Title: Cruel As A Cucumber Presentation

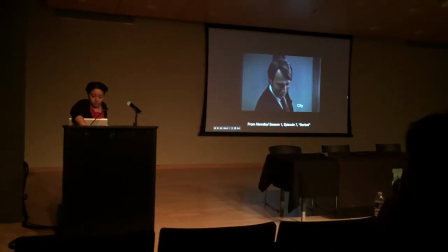The
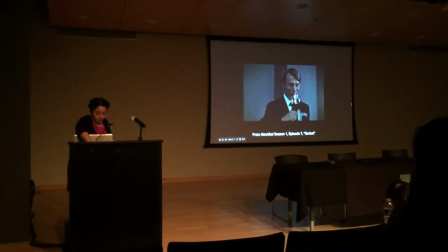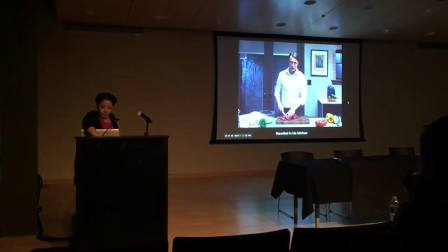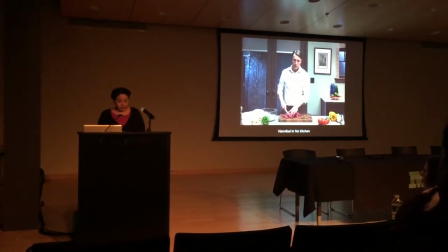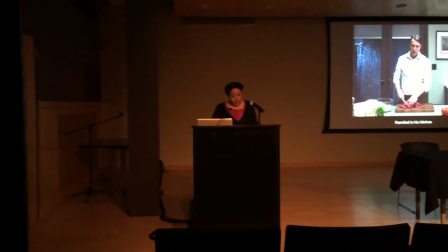Hopkins Academy Award winning portrayal of Dr. Lecter in Jonathan Demme's The Silence of the Lambs.
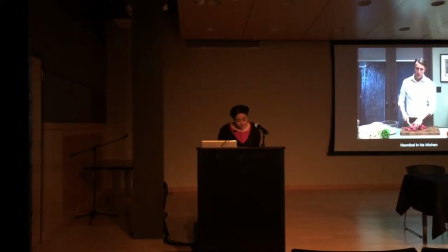Declared thus pictured for that year, the film established itself as a classic of the horror and suspension genres.
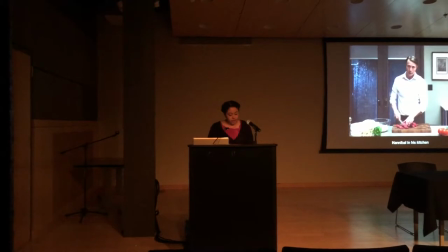You might even be familiar with the other films about Dr. Lecter or even the original novels by Thomas Harris.
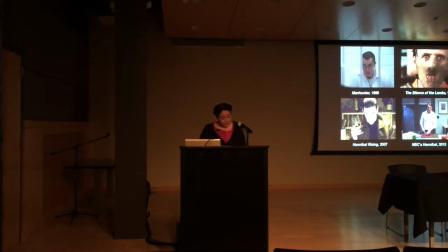In case you aren't familiar with why Hannibal sends shivers up so many spines, let me clarify.
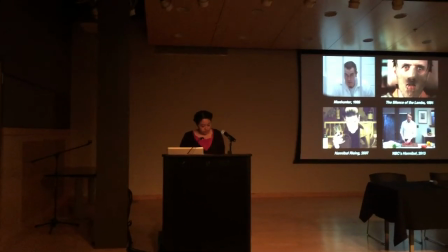He is not only a serial killer, but also a cannibal. What makes this Hannibal Lecter different from any of the others?
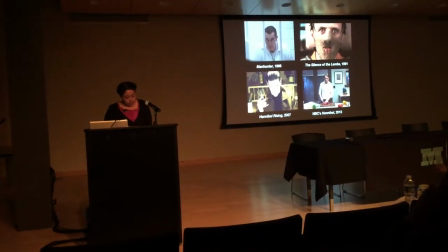This Hannibal is a free man. He wears a button-up shirt, not a straitjacket. His mouth is visible, not covered by a muzzle.
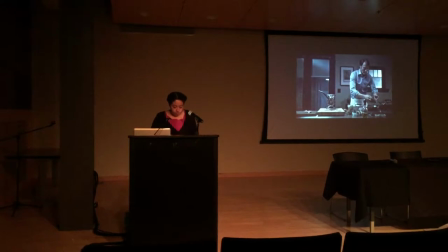This Hannibal's murderousness is unknown to those around him in the beginning of the series.
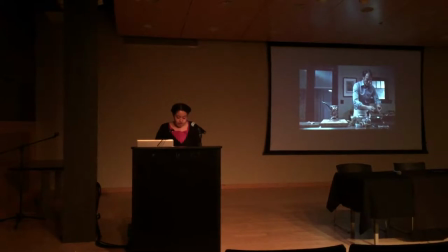Brian Fuller's NBC television adaptation is the only one created to date,
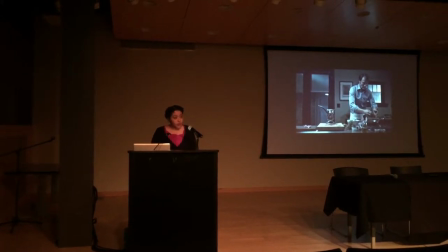but follows a long cultural awareness of the serial-killing Hannibal character created by author Thomas Harris in his 1981 novel, Red Dragon.
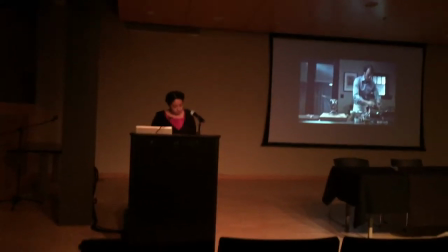Unlike most of the other Hannibals on screen, this Hannibal has yet to be discovered.
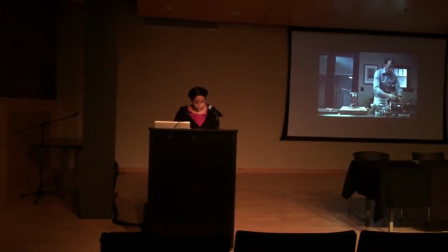This Hannibal is in his prime, before his imprisonment, free to walk the streets of his adopted hometown of Baltimore.
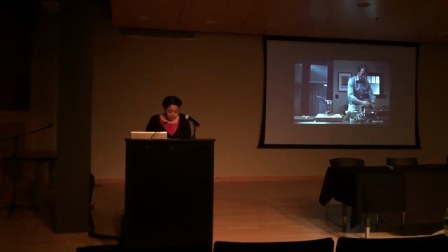This is Hannibal Lecter making dinner. In fact, Hannibal's ability to cook freely is exactly what makes him both different and dangerous.
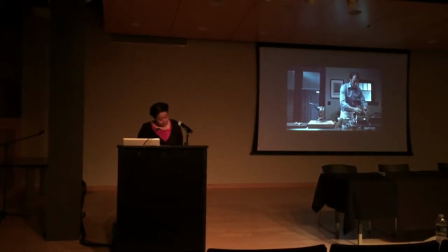Brian Fuller establishes a different kind of fear when he depicts Hannibal in this way.
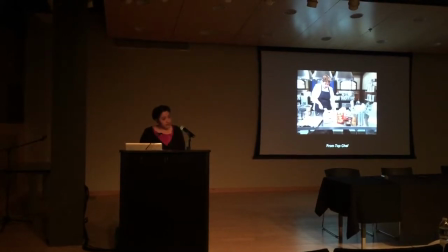The show draws parallels between the horror genres, crime shows like CSI, Law & Order, and of course, cooking shows. Building on American media's obsession with food, nutrition, excess, and consumption, Fuller constructs a new genre, food horror. The viewer expects a crime horror show, complete with disturbing crime scenes hearkening back to the original films.
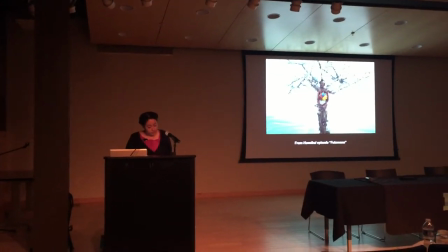The violence on Hannibal isn't bound to just these crime scenes.
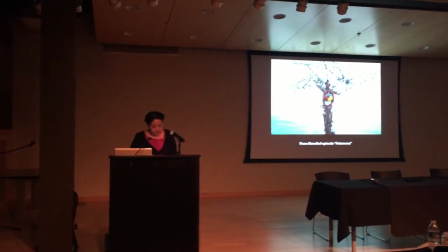It blooms beyond the body's placement and flowers in Hannibal's kitchen.
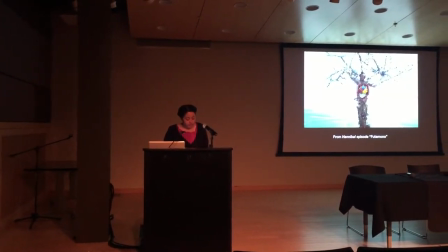The reason that this disturbs so heavily is because the kitchen is a place of familiarity and comfort as depicted in TV cooking shows.
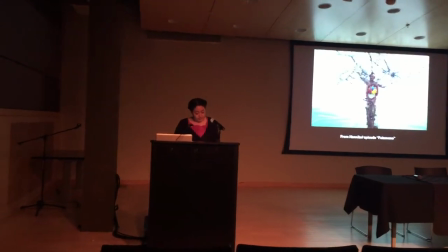The show does consistently deliver on its promise of horrific crime scenes,
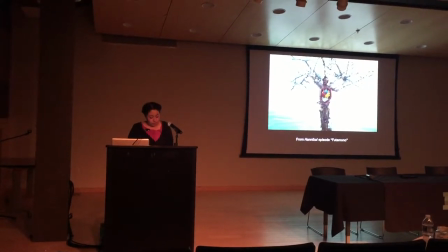though frequent cooking scenes that are visually enrapturing and mouthwatering are no less central to the show's aesthetic identity.
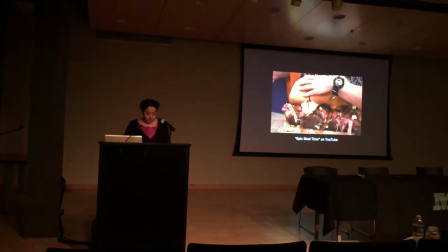Food horror is informed by shows that revel in excess, like Man vs. Food,
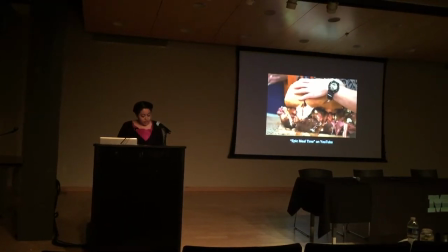YouTube's Epic Mealtime, and cooking how-to shows like America's Test Kitchen.
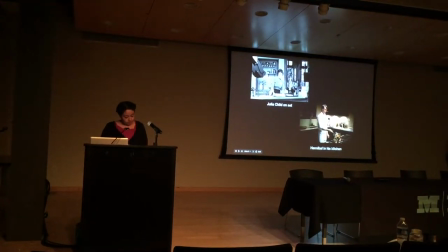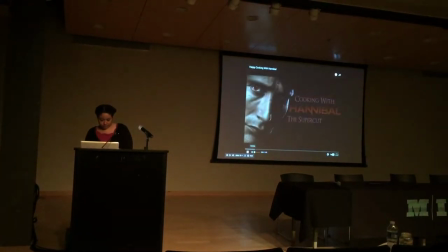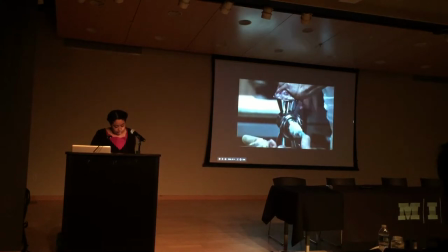These kinds of shows form the template for how Fuller's Hannibal demonstrates Hannibal's sense of superior taste, refinement, and skill.
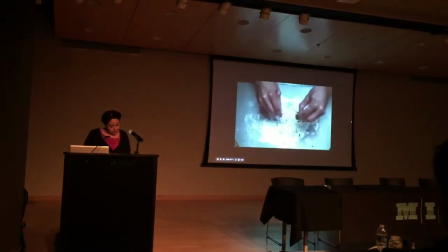This refinement is also reflected in his choice of acquaintance.
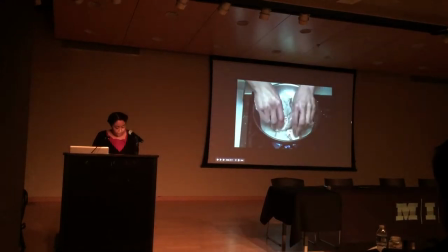All facets of Hannibal's personal life revolve around whether he chooses to invite one for a meal.
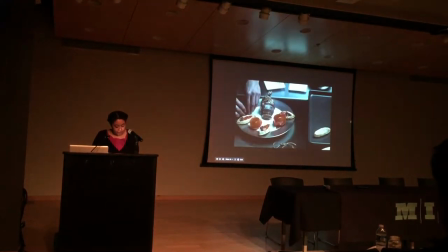Hannibal's taste is what matters. Both friends and enemies are invited to a meal, though enemies may find themselves on the menu.
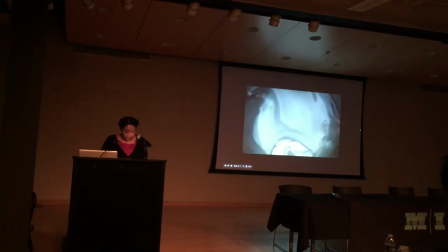What the viewer quickly learns is that every graceful slice, every swift chop,
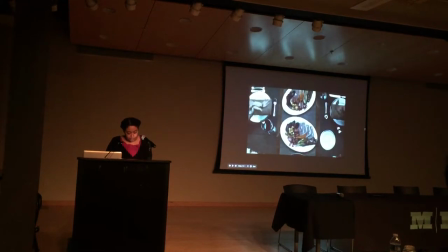and every single cut and pan is possibly a human leg, heart, or liver.
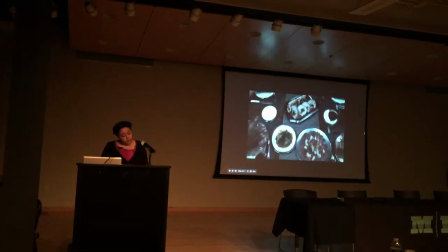Through these sequences, the show confuses our perception of the food we desire,
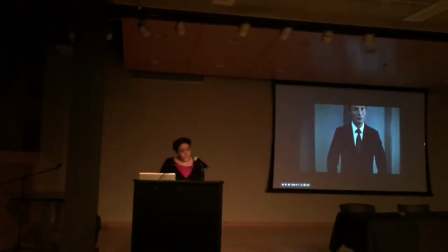pushing us toward the realization that we are both drawn to and repulsed by what this charismatic Hannibal eats.